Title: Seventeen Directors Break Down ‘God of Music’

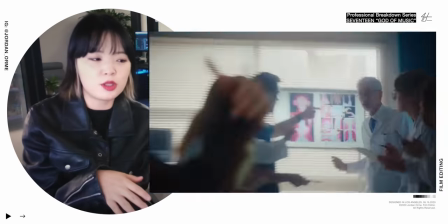Oh my goodness. S-Coups couldn't go to Budapest because he was actually hurt.
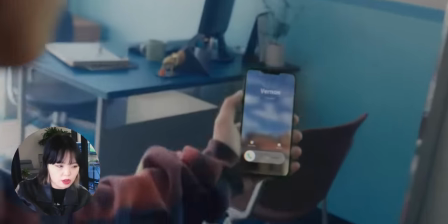And because they're singing together, we thought that the best way to show them is by having a split screen.
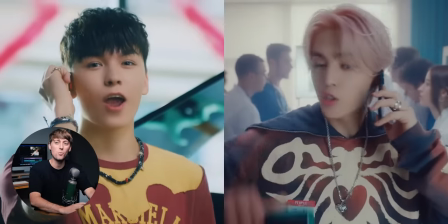You guys are so smart. A split screen's great, but then once you start replicating the same camera movements in both shots,
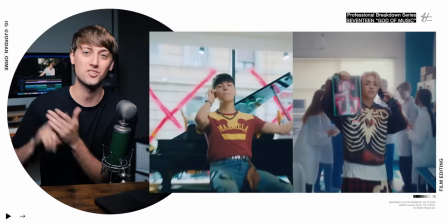that's how you know there's been some serious thought that has been put into the directing here.
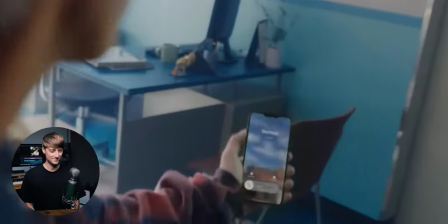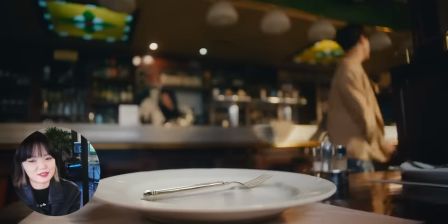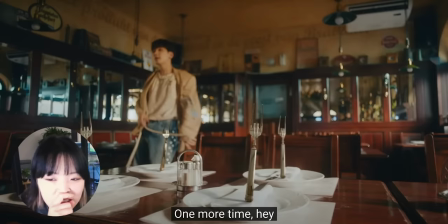Oh my goodness. Did you notice? Did you notice that how the forks fold to do the rock sign here?
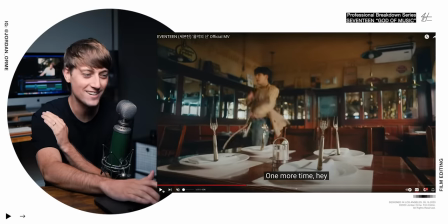Oh, that's so crazy. I did not notice that. You guys are incredible. Oh my gosh. I'm shook. I'm starstruck right now. I'm gonna be honest
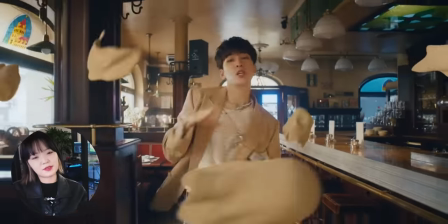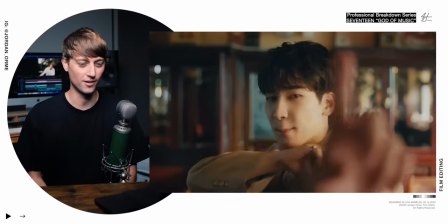The VFX integration in this video is nuts
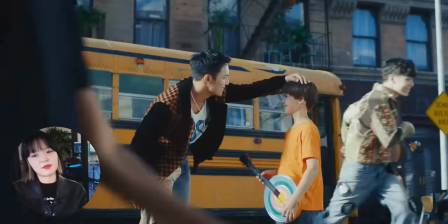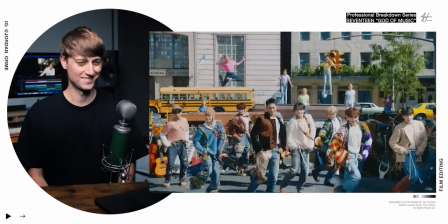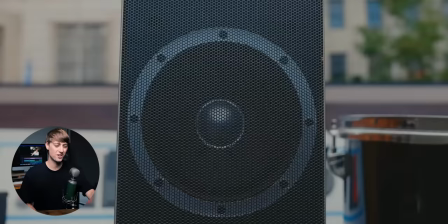More match cuts with the speaker, love that I don't think a lot of people notice the detail but the kids are not just jumping behind the members
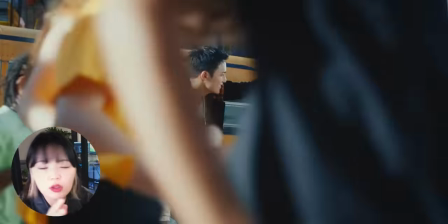The 17 members are bringing all the thrown away instruments together Which
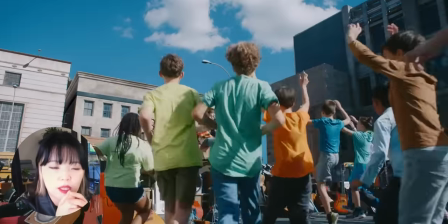one of them were the big speaker and when swing one starts to sing and
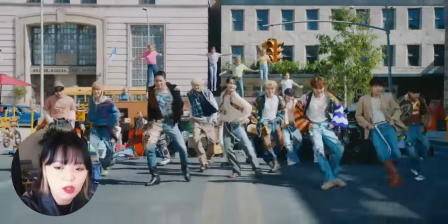17 members dance They all come to a life and the sound pressure of the speaker makes the kids jump Oh my that is so genius Okay,
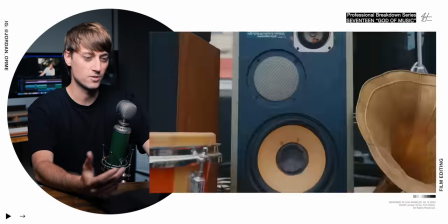so they gather all the instruments start to have a block party This is so good like those water speakers that like shoot up the water Yes, except the kids are jumping.
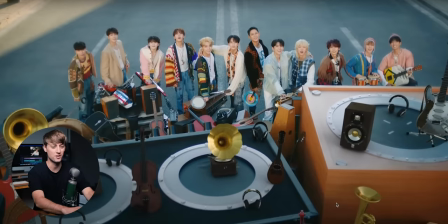You guys are so smart. Oh my goodness I love how in this shot all the instruments are looking up towards the camera Just like the members see these little details the way that you've directed a lot of the vfx shots Those are the things that blow my mind the attention to detail the care into every single frame
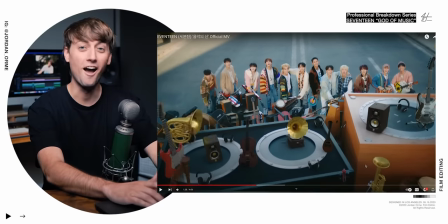is crazy And it's usually because of you Because you notice and expose every every detail. I'm sorry.
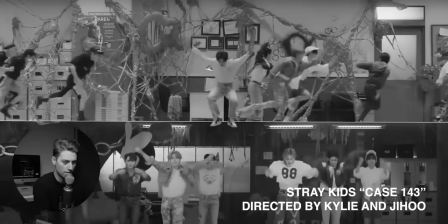I made your job way too hard After our music video has been released, we always wait for your reactions and you go frame-by-frame. So when we're editing, we pay attention just in case. That's so crazy.
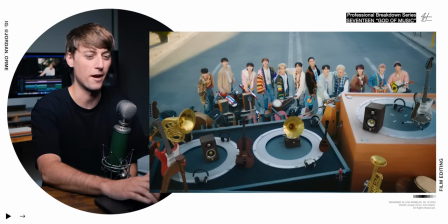You're like, okay, we have to QC this thing frame-by-frame because Jordan might find a mistake. I can't think of anybody that's doing it better, so... Shout out to you.
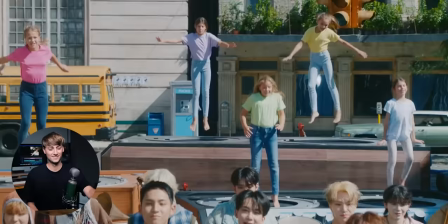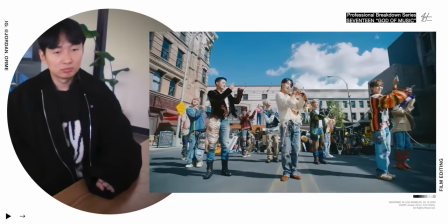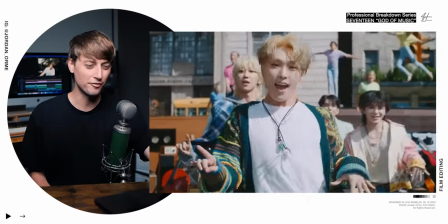Oh, the treble clef flower. Yes.
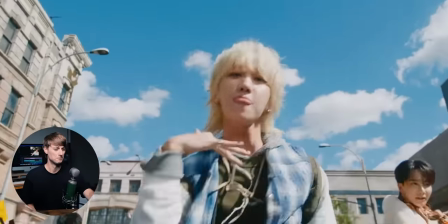Okay. All right. That's enough. Okay. First of all, the little white match cut.
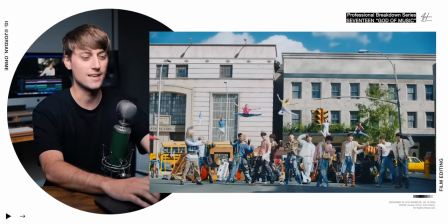So frickin nice. That's not what I really want to talk about. This. Oh, and this part, the choreography went. Coo, Coo, Coo, Coo, Coo. The members paused this, so we thought, oh, maybe the girls have to pause too. Oh.
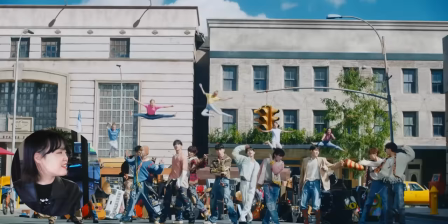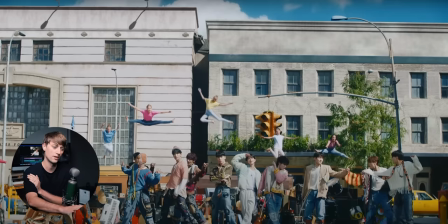It looks like you comped two shots together. So you have the boys dancing in the front, and then you have like a freeze frame in the background, and then they unfreeze later.
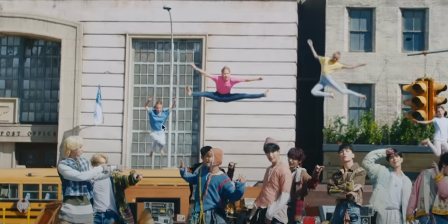But here's the thing. It looks like this girl comes up right at the beginning of the shot.
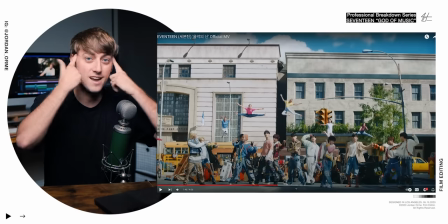So there's still some motion in the background, and then it tricks your brain into thinking that it's not a freeze frame just this one tiny girl moving for a couple frames that is wild that is so smart the original shot they are so double they're a lot lower in the original shot and
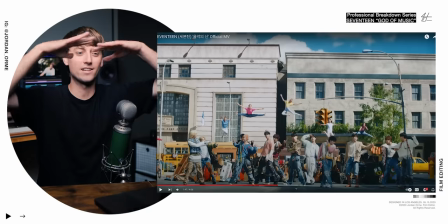then you moved them up yeah yeah they're like in such a nice formation like there's no way that you actually
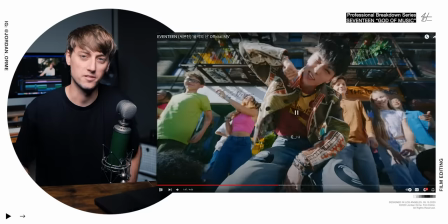got that in an actual shot that was one of my favorite moments of the video so i wanted to talk about it it was so really because
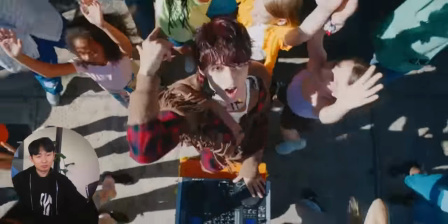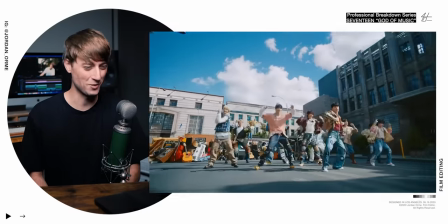I Love the whip pants
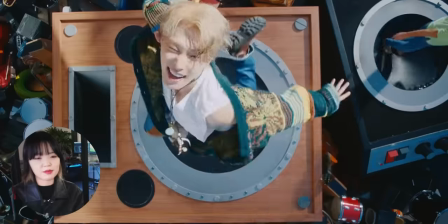Can't just let it play I have to keep pausing and talk about it because it's so good Following the laws
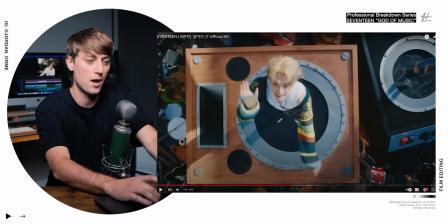of physics with your editing first of all you have somebody jump up and then what goes up Must come down. So then you immediately cut to a shot of somebody falling. It just makes sense in context And then come on
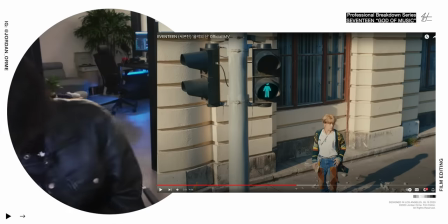Let's talk about this little guy, dancing in the light, come on, that's so smart, it's so simple, but I've never seen anything like that before.
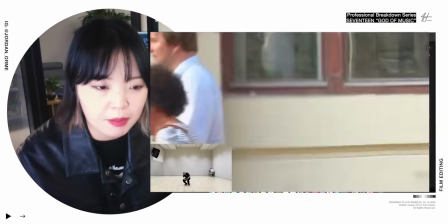Because we have limited time and the actual shit,
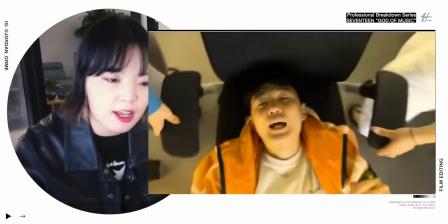we go there in a pre-production stage, he actually do all the acting.
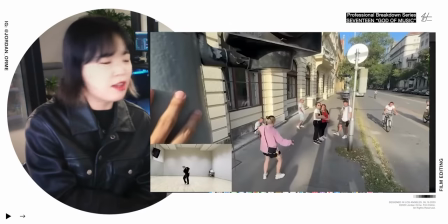I'm very professional guy to me. What? All the other celebrities are like, hey director, you should be the one movie. Jeehoo right here with the real talent.
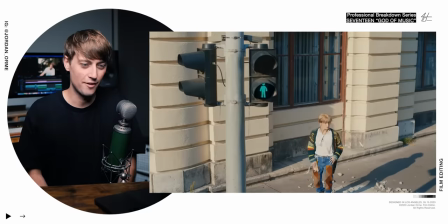It just- it flows so well.
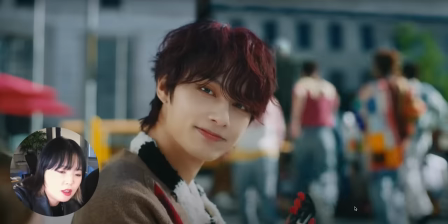This is a tiny detail, but since he's gonna be jumping off, the VFX Dino is actually jumping high here.
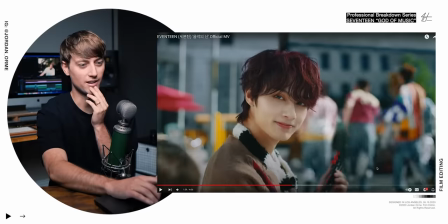Okay, so right at the end. Yeah. Right here? That's what makes it very smooth. Some of the best VFX and editing are when you don't notice it. I was just watching I was like this feels so smooth.
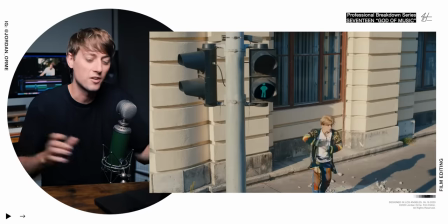It feels perfect And it's because of those little details like that that I don't even notice that is so cool So he's jumping in the back. Yeah jump onto the speaker. Yes. Oh my goodness. You guys got me in full conflict This is crazy. This is the best day of my life
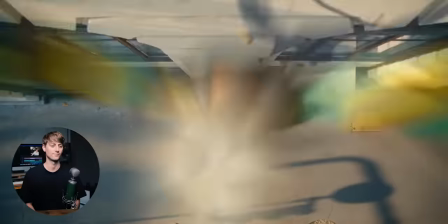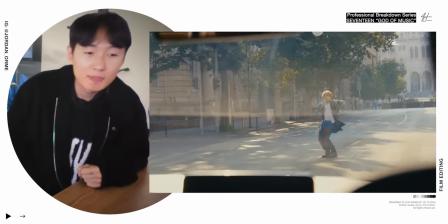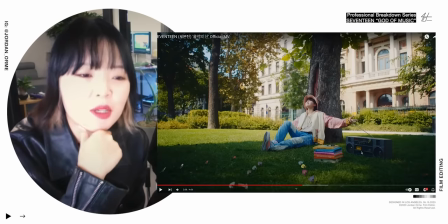The ants are so cute. Oh, the ants. So in this scene, since there are 13 members in 17,
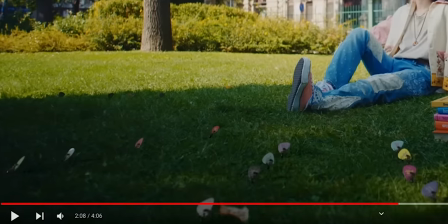we have 12 ants that are carrying the guitar picks, and one is carrying a speaker, just like Uzi. Oh my goodness. You see, this is what I'm talking about. The details are literally nuts. Literally nuts. Oh my goodness.
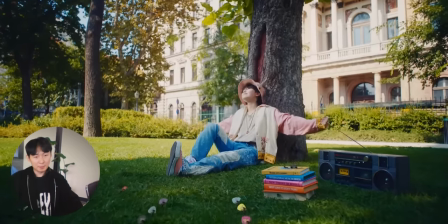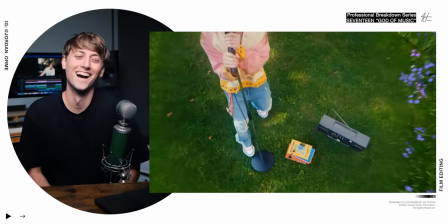He gave himself a microphone. Okay, so they're mirroring each other.
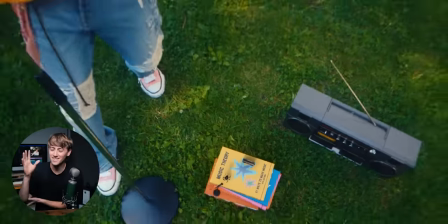That's so funny. Was his like high notes so good that you just burst the windows?
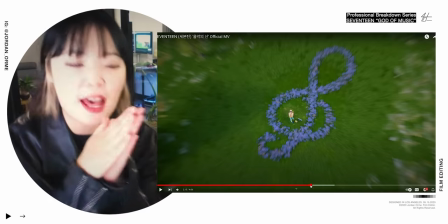Yes. Oh, and if you back a little, read the first letters. Singing... Oh, S-I-A-G. S-O-S-I-N-G Sing? Sing! You guys are so great You guys are so awesome
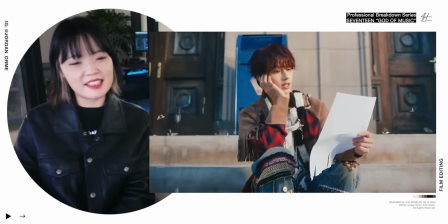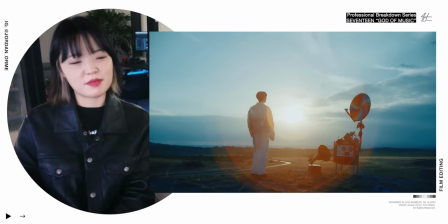Are you still missing music? Listen up, they are everywhere Yes So that reminds me of the butterflies And like you were talking about Even the telephone wires where music is everywhere even though there isn't actually music.
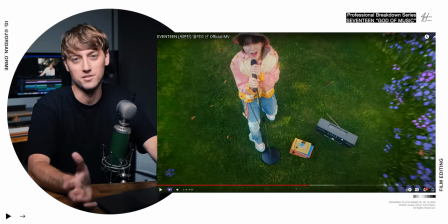Yes. That's at least one detail that was completely obvious that I found, so...